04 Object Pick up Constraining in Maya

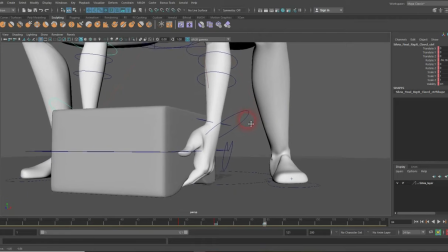7s
So now we just need to generate a constraint from the box
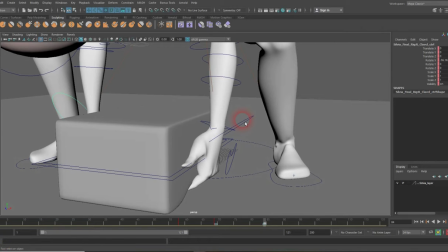13s
to the IK hand controller so that every time the box moves, the hand will follow it. So the box will be the one driving the arm movement and not moving the box.
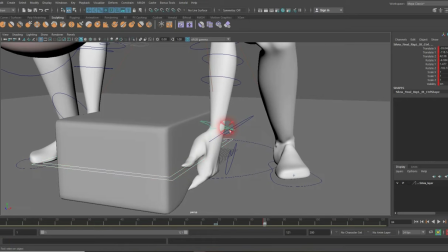29s
So I select the box controller, select the IK handle of the left hand, and create
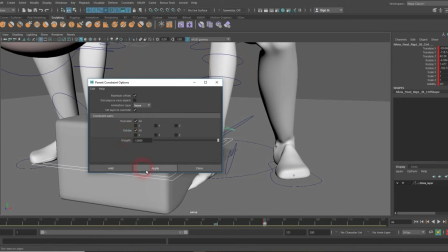36s
a parent constraint on both rotation and translation, maintaining offset, and then say apply.
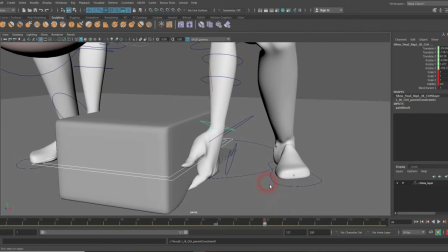44s
That way, now the box will move the hand from frame 84 and forward.
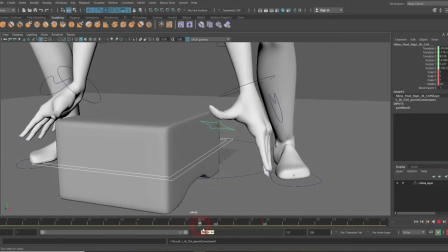53s
So see the FK comes, grabs, and then frame 84, I should be able to start moving the object.
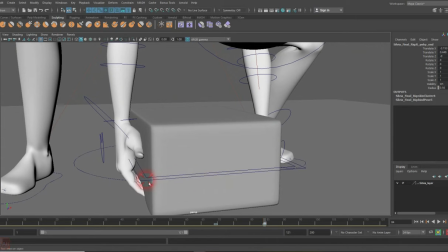60s
In the same frame, exactly the same frame, I'm going to select the controller,
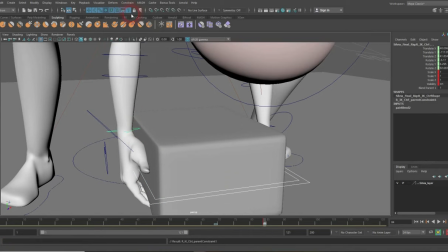66s
select the right hand IK, and create a parent constraint, exactly same settings as the other hand.
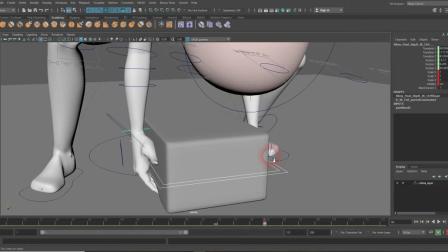74s
So I'm ready to start animating the box to
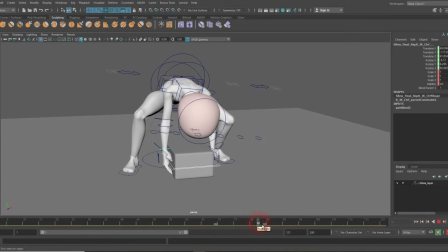80s
fulfill complete the animation that the body has right now as a blocking.
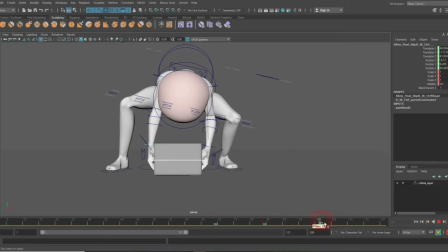87s
And I can animate the arms and start suggesting some of the way you see here. For example, in my original animation, I have the body leaning to the right to give some of shifting of the weight.
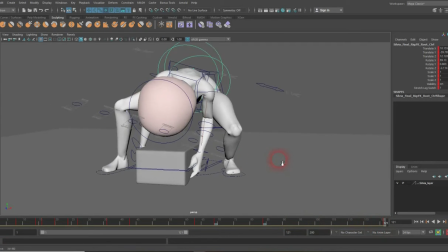101s
And you see how I am at a moment letting the arm bend a little bit.
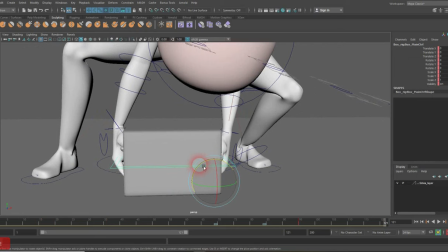Then slightly start adjusting the position of the box, remembering that this box rig is pivoting on one side
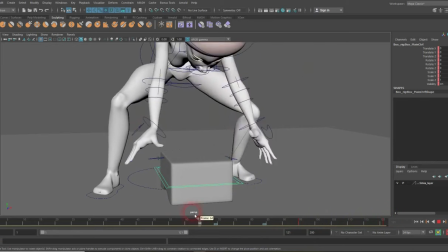122s
so that I can mean the character's body center balance to one side as the box is turning,
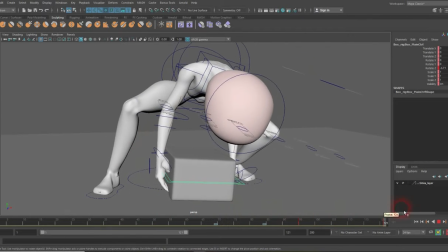130s
showing as if the body is using its mass and its center balance to push the box up from one direction, and of course later on to pull up both simultaneously, back and forth multiple times,
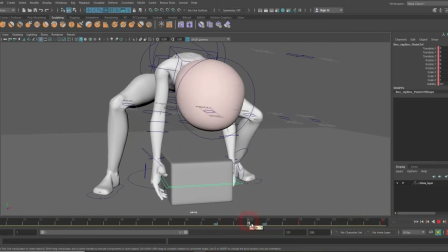151s
just making sure that it looks correct.
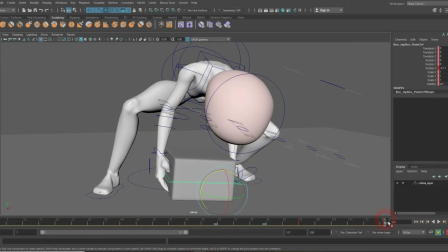And then doing some more adjustment now for the clavicles so that the clavicles add to the sense of weight,
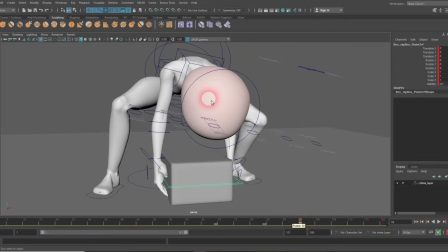173s
identifying the keyframe where the box is moving. That way I know in frames specifically
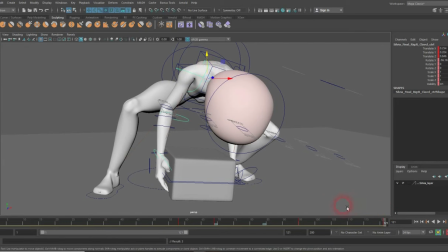184s
how I can move, you know, the shoulder down so that the weight is shown.
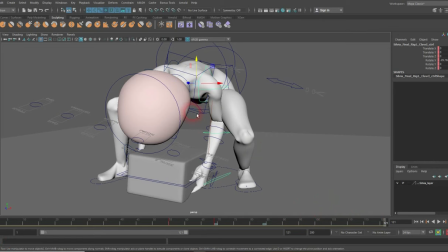193s
Same on the other arm, same keyframes so that I can have the right position
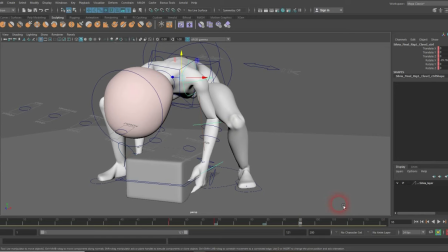204s
at the right timing,
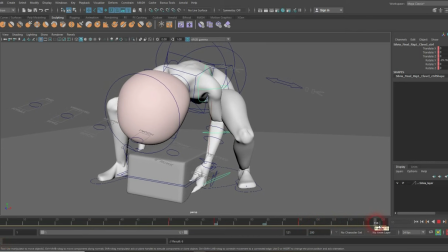208s
making sure I don't select geometry by accident and then let the shoulder do its job.
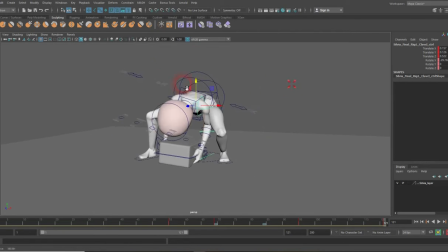217s
Showing a little bit of a change there.
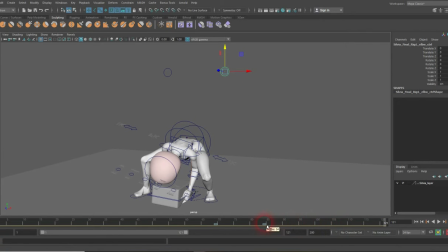221s
Additionally, I want to bring into the picture the pulse vector for the IK arm so I can manipulate the way the elbow is shown,
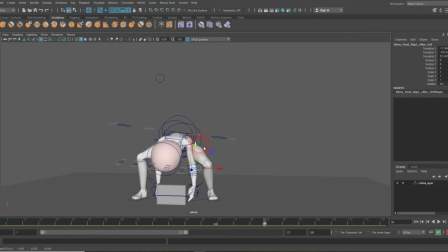232s
especially now that they are part of this kind of intricate
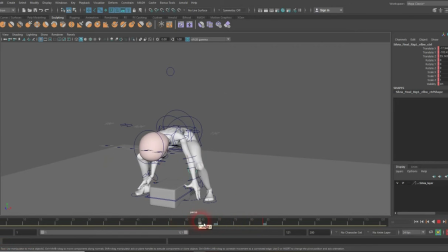237s
position where the arm is in between the legs. And of course, you know, those controllers are going to need to continue being animated and fine-tuned through the rest of the animation.